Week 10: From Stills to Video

So we see in film cameras something a little bit like this.
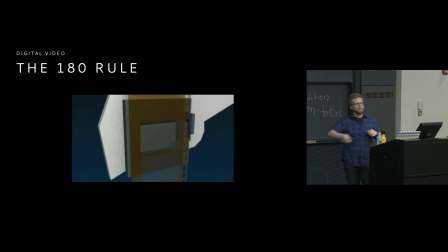[15:58]
There's actually a device that swings around and moves each frame of film out of the way so that each individual frame of film gets exposed, and then it repeats and goes again and again and again. So we're going to talk about the 180 rule in just 1 second.
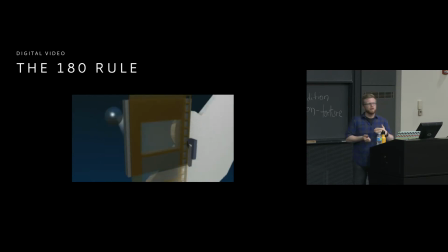[16:14]
But if you move something, what does shutter speed control? Sorry, I'm all over the place. What does shutter speed control? Like aperture controls depth of field. What does shutter speed control? Motion, right? So long story short, I'm going to try and speed it up a little bit. Old film, cinema film, Alfred Hitchcock style stuff was 24 frames per second, right? We would see 24 different images in 1 second of video.
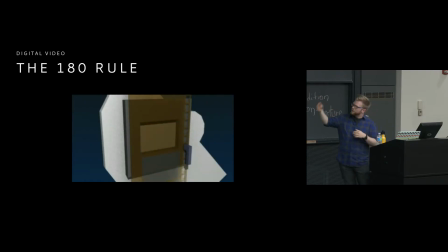[16:43]
So to do that, we actually have to have this little thing swing around and move each frame out of the way. Well, let's call it the blur from moving each frame out of the way looks a certain way, and we're used to that.
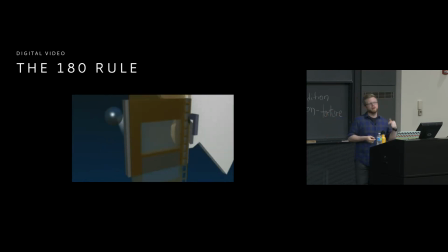[16:55]
And so we want to create a natural blur, and shutter speed on your digital video camera actually sort of controls this. Let me show you a video which explains what I'm saying a lot better. Okay. So we need to figure out what the shutter speed is that we can use that will look the best when we're shooting digital video.
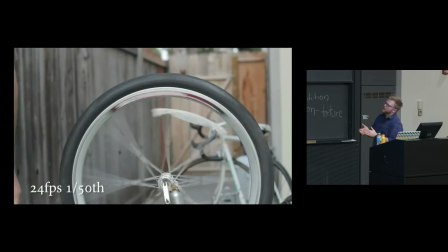[17:18]
So here we have 24 frames per second and 1/50th of a second as our shutter speed. And notice the blur, right? The bicycle looks natural. Right?
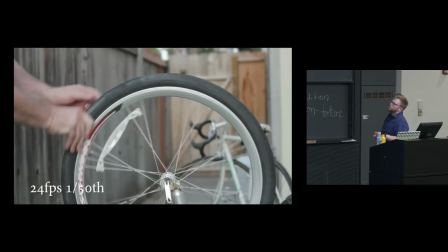[17:27]
As it spins, the bicycle looks natural. which is sort of similar to the motion blur that our eyes see in nature.
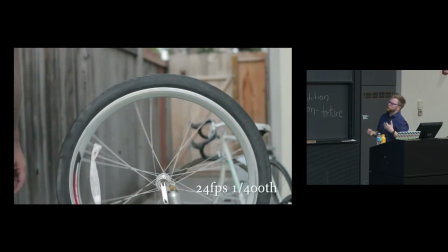[17:33]
If we change the shutter speed, look how crunchy and artificial everything looks all of a sudden, right? So shutter speed is actually a really important thing in digital video, and although it doesn't work like we're used to it working in photography, I think it actually is one of the biggest things that can make or break a film project.
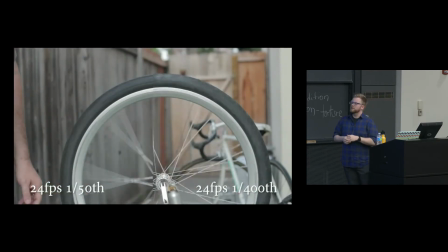[17:50]
It's the difference between an amateur video thing and something that looks a little more professional. You guys can see the difference there, right? So do you guys see the difference in the blur? Good. So if we talk about it in terms of this 180 rule, what could that possibly mean? If we go here, good, sorry. Basically, pick a shutter speed that is your frame rate times 2 over 1. So 1 over 2 times your frame rate. So if I'm shooting 24 frames per second in video, 2 times that would be 1 over 48.
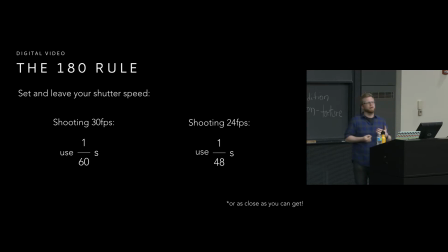[18:27]
And that's the shutter speed I want to choose for my project. So again, let me back up a little bit because I kind of lost my place. When you're shooting video, you never use ISO auto. You can use any aperture you want. And shutter speed should stay locked depending on which frame rate you choose.
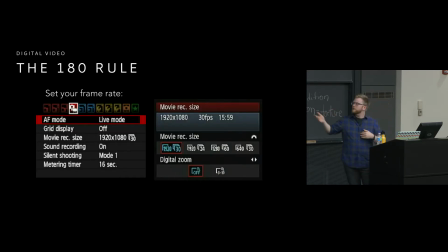[18:42]
You can change your frame rate using the menus in your camera like this. You usually want 24 frames per second or 30 frames per second. 24 is a little more filmic. It's a little bit more like you'd see in the old-time cinema.
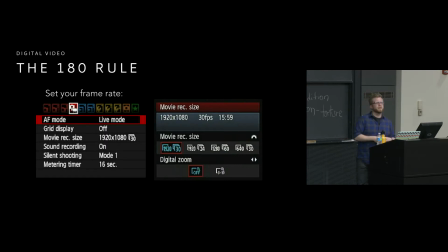[18:54]
And 30 frames per second is kind of like the neutral video frame rate that you'll see on the internet and in video games and just most digital video. If you're going for more of a narrative or filmic piece, 24 frames per second is probably what you want to go with.
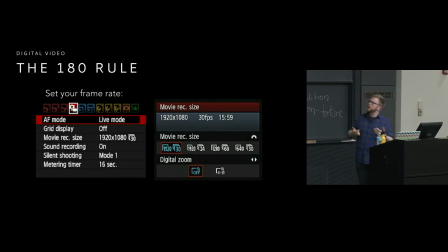[19:10]
So those are our 2 major options. We'll also talk about some of the other ones in a second. But when you're deciding what shutter speed to choose, if I have a 24 frames per second project, I'm going to say 1 over 2 times 24 will be my shutter speed. So 1 over 48. 1/48th of a second should be my shutter speed. Or if I'm using 30 frames per second, it's 1 over 60.
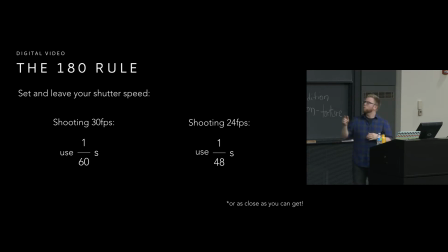[19:35]
Right? So 1/60th of a second for 30, 1/48th of a second for 24. But our cameras don't let us get that specific with shutter speed. So actually, instead of 1/48th of a second, we're going to use 1/50th of a second because your camera will have a setting for that.
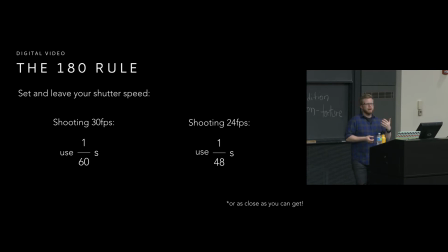[19:49]
This is a really important rule, and it's something, again, that makes or breaks video projects, especially when you're starting out. It's super tempting when you're in a situation where there's not enough light, and you're like, oh, okay, well, I'll just change the shutter speed just this once.